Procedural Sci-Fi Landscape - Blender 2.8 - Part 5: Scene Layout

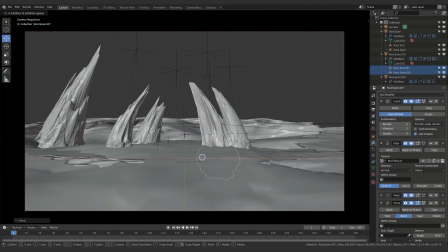(8:22)
So each rock spire, I'm scaling them up, scaling them down to create different looks. And I'm kind of taking it in visually. So I keep jumping back to my camera. And that's to, keep looking at the scene from the perspective of my camera. And that's really important because you can start laying out a scene, looking from another perspective,
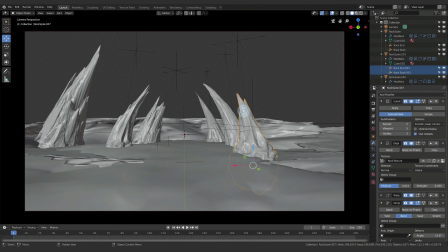(8:39)
and you may not be actually you might end up spending a lot of detail and a lot of time in an area that your camera's never actually going to see. So it's really important to kind of work out your shot and work out how your camera's going to move beforehand. And that's really, really helpful. So that's what I'm doing here. So that's why I keep jumping back into this view.
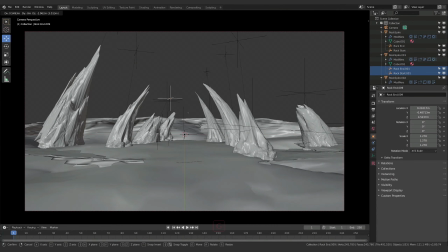(8:56)
And now I'm just trying to frame the shot. So I've got the plan of, like in the example that I've created before, of having this spherical object, egg-shaped object in the center as the focal point. And all these rock spires are going to be kind of pointing towards it to create this nice kind of interesting composition.
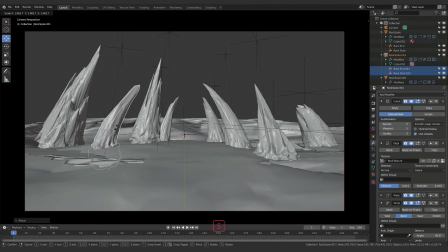(9:16)
But I also want to make sure it doesn't look too uniform and it looks really organic and natural. So that's why you can see, I kind of started out with those two rows of spires, and now I'm backing them off and I'm trying to create more variation amongst them, and I'm trying to block other sections,
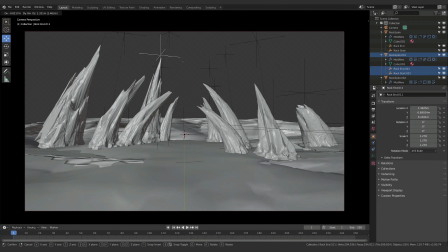(9:31)
and just continually thinking about the overall appearance and how it's looking.
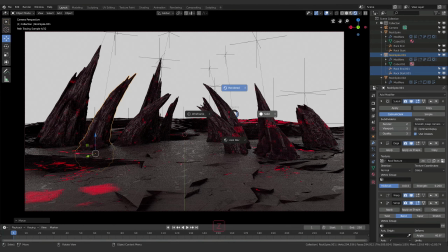(9:37)
I really, to be honest, don't know, what the result's going to be.
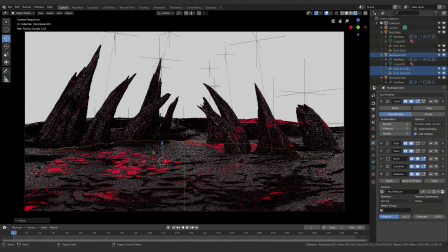(9:41)
Like sometimes you're sitting there and you're playing with this stuff and you're thinking, this may not look good at all, and sometimes it doesn't.
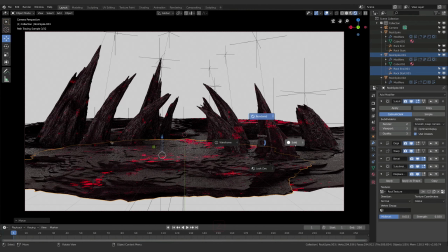(9:47)
And you switch to a rendered view like this and you go, hey, wow, that looks really great, and it's kind of a happy accident.
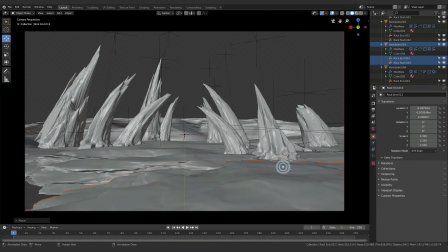(9:52)
You set up the pieces in place, and you trust that when working all together, all the pieces will kind of make a really nice cohesive whole.
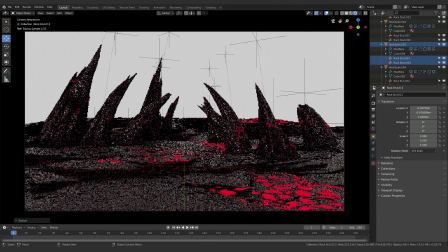(10:02)
Sometimes it doesn't, and that's when you have to go back to your shaders or your materials, or go back to your models and your plan for the scene and try and rework it.
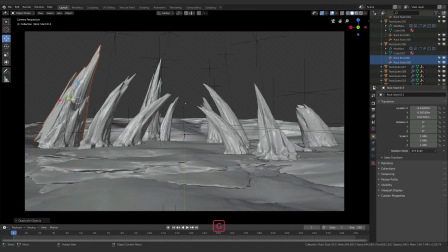(10:10)
Now this, of course, is the second time I'm making the scene,
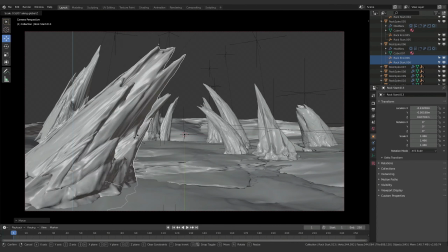(10:13)
because I made the original and as an example to kind of set the course for myself in putting these tutorials together.
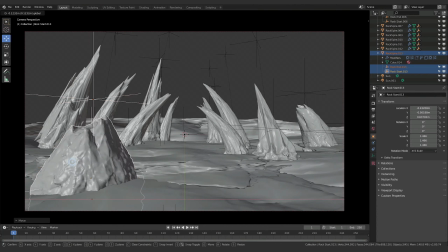(10:21)
And so the second time around, I'm actually finding new discoveries, and I'm actually improving on it. And that's something you'll find as well, that if you make something twice, the second time around, you probably end up with a much better result because you're familiar with the process,
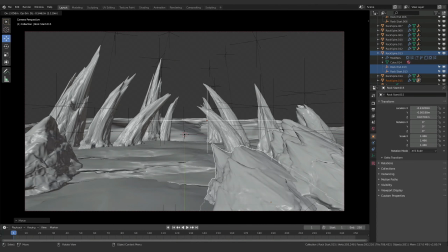(10:33)
and gives you the opportunity to really iterate and make something a little bit better. So that's a good thing to keep in mind. So if a scene's not really working, sometimes it's great just to delete everything and start fresh. You'd be surprised how quickly you can get back to
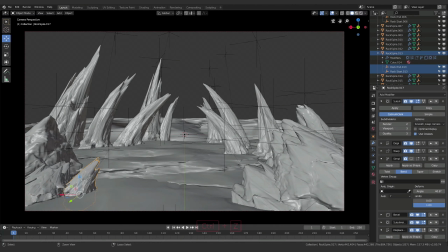(10:47)
a similar place compared to how it took you the first time. And I was trying to remember that. So you can end up spending a lot more time, wasting a lot more time, actually trying to make a scene that's not working work,
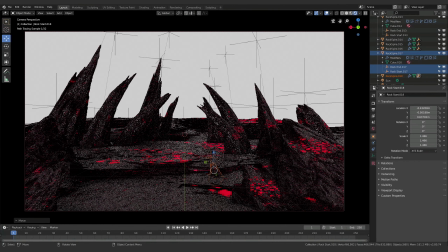(11:00)
as opposed to starting fresh with what you've learned in the process and recreating things and trying to improve on the build. And you can end up with something a whole lot better. So you can see here now the versatility of our rock objects.
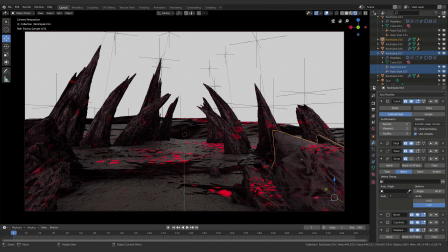(11:14)
The fact that we can use them to create, really large set pieces, then also these tiny rocks like that tiny one that I just created and put in the foreground. And that's the beauty of this kind of procedural approach is, as we're moving the object through space,
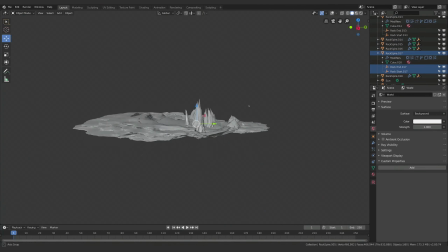(11:28)
we are getting a lot of different perspectives on the object.
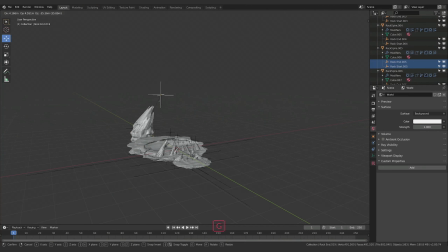(11:33)
It's changing its shape, its overall form, and it's just working really well for us.
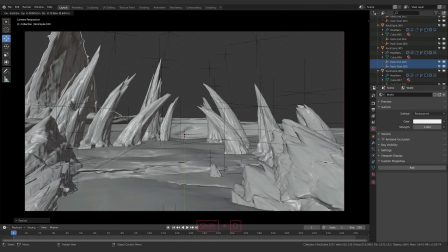(11:38)
And so here you can see I've moved one right out to the back now, and I'm playing around with the overall scale just to create, huge landmass in the distance. And you can see even just from this view that it's actually really effective. Like it's a pretty good landscape. Like it sells itself quite well. There's enough variation.
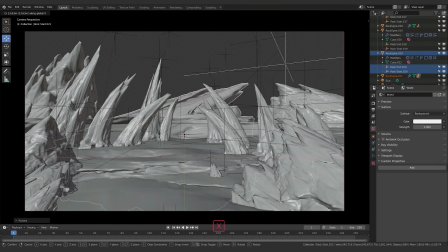(11:55)
There's enough kind of unique profiles to the objects that you look at this,
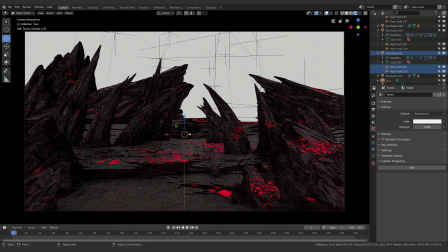(12:02)
you'd never be able to tell that this was all coming from, in essence, just a bunch of cubes, all with the same modifiers,
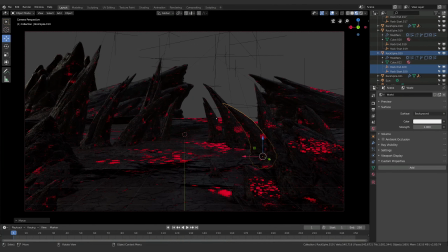(12:09)
using the same texture to derive their shape. So that's pretty cool. And that's, again, the power of this stuff. It helps you move much faster. You can see I'm moving back and forth between using cycles to visualize and using Eevee to visualize. And that's to just kind of continue to give me a better sense of what the final scene's actually looking like.
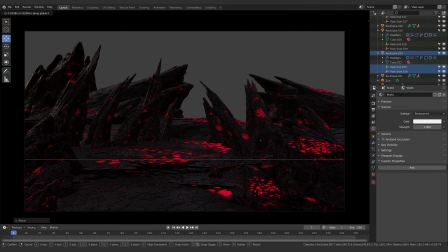(12:28)
And I have a really specific idea in my head of wanting to create this really framed center section. But I remember at this point, I began to think maybe I didn't need that as much. And I started thinking a bit more about irregularity and maybe not having a perfectly symmetrical scene.
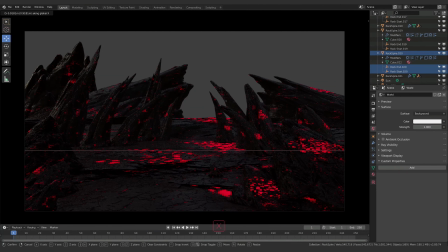(12:42)
So I was liking having this giant landmass in the background that was kind of cutting through the scene a little bit. But I am thinking about balance as well. And so I'm trying to now move these spires on the right to kind of fill in that negative space that's been created in the distance.
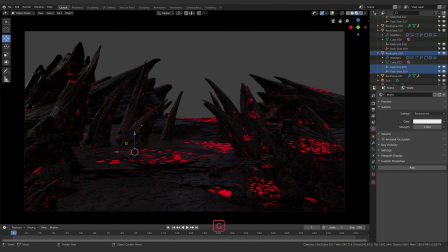(12:58)
And you can see there I finally decided, okay, it's probably better to back off that shape and move it out of the way a little bit so that the overall composition feels a bit more balanced. You don't want to have a lopsided scene, where there's a bunch of big things on the left and there's a bunch of tiny things on the right, and it feels really out of balance.
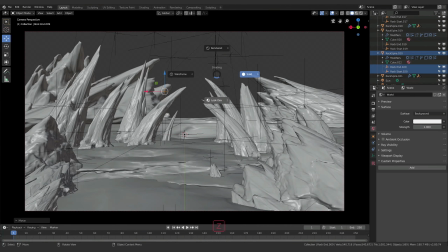(13:14)
So I'm just trying to equally fill my space so that artistically it feels like a good composition.
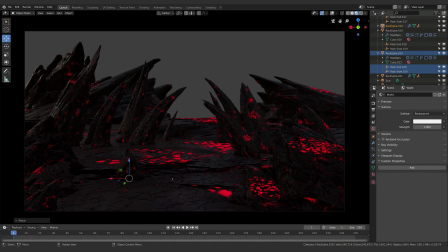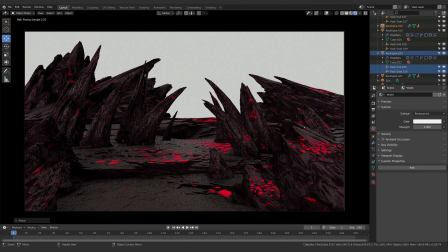Okay, so I'm done with kind of laying out the scene. We're going to have a little bit more. I'm going to add in another object that's going to go in this background here that's going to create sort of like our far distance plane.
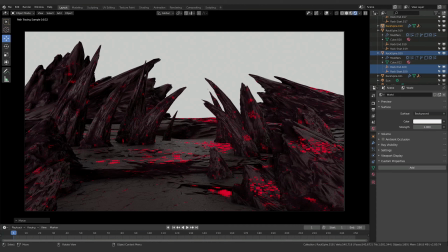(13:44)
But overall, I think it's looking pretty good. There's a few, kind of things that are popping up as we begin to fill the scene with these objects where all of our, randomly generated stuff is kind of showing some of its seams.
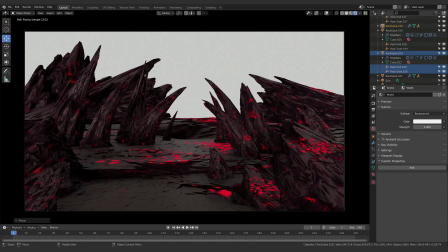(13:56)
So like on the ground, these large objects, when they have the large patches, it doesn't quite work. Let me turn down my...
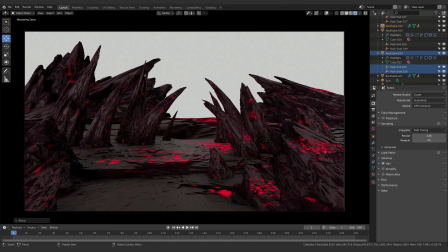(14:13)
to 20, there we go. So it's breaking down a little bit. We can see, just with the red patches that are beginning to fall apart, it's just looking a little too big. And we're getting a lot of smooth shine on our ground objects, so we need to affect those a little differently than everything else.
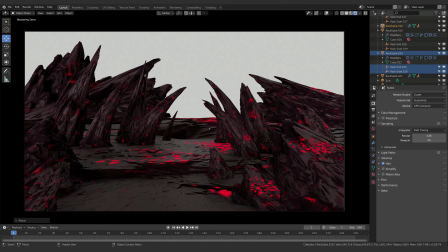(14:31)
But overall, we've laid out the scene and we've refined our texture. It's looking really good. So our next step is we're going to take our ground texture and we're going to affect it differently from our spires. And we're also going to organize our scene a little bit. And once we get those two things done, I think we're going to wrap it up with this tutorial.
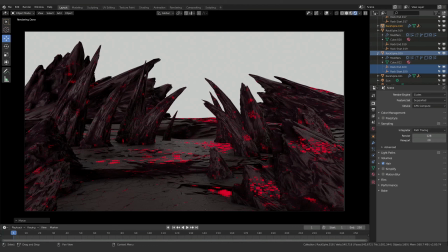(14:49)
So let's take a quick look at our scene. I'm going to just collapse down everything. One helpful tip, when you're moving things around and you're trying to find stuff, if you have something selected in the scene, so let's say I've selected, this, and it's in my overview, I can't see it.
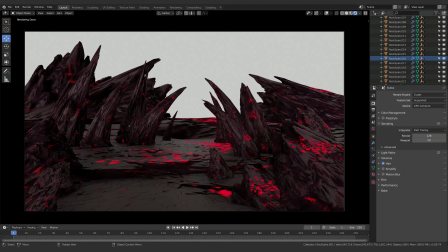(15:07)
When you're in your view, if you hit the full stop or the period key on your number pad on the keyboard, it'll zoom in and you focus on that object. Well, that happens anywhere. So if we hover over our outliner and we hit the full stop or period key on our number pad,
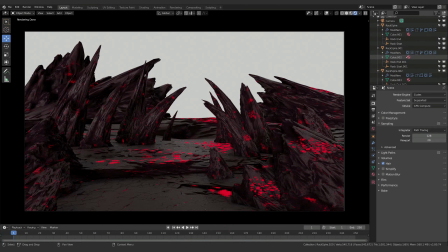(15:23)
it's going to take us straight to whatever we have selected. So if I select something else, period, again, it takes me right to it. So that's a great way to kind of find things when you've got a ton of stuff in your scene. So I'm going to collapse these all down so that we can have a look at organizing our project a little bit better.
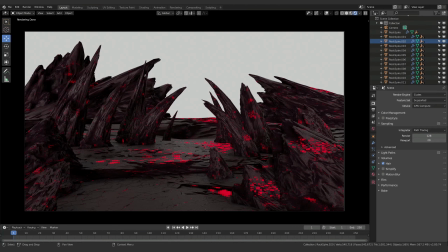(15:41)
And we're going to create a new collection. Now, collections are ways of organizing your scene. I'm going to create a new collection, and we're just going to rename this rock, and leave it at that. And let's select everything. So we'll select all of our rock spires,
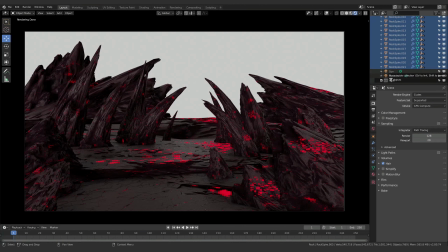(16:03)
and I'll just hit the B key to get the box select tool up. We'll drag all of these into, okay, so this is a good thing to point out. So I've just dragged everything into this, right? But all of our nulls are still up here. Now, this can be frightening at first because you think, oh no, it's separated my nulls from my objects and now it's a mess and I can't get everything relinked.
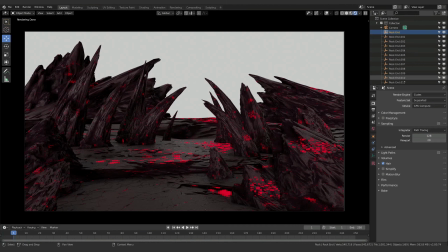(16:22)
But that's not actually what's happened. It's just organized these things and showing them in a way where everything in this collection is appearing here, everything in this collection is appearing here. But you can see that they're still affecting the rock spire and they're still parented to the rock spires.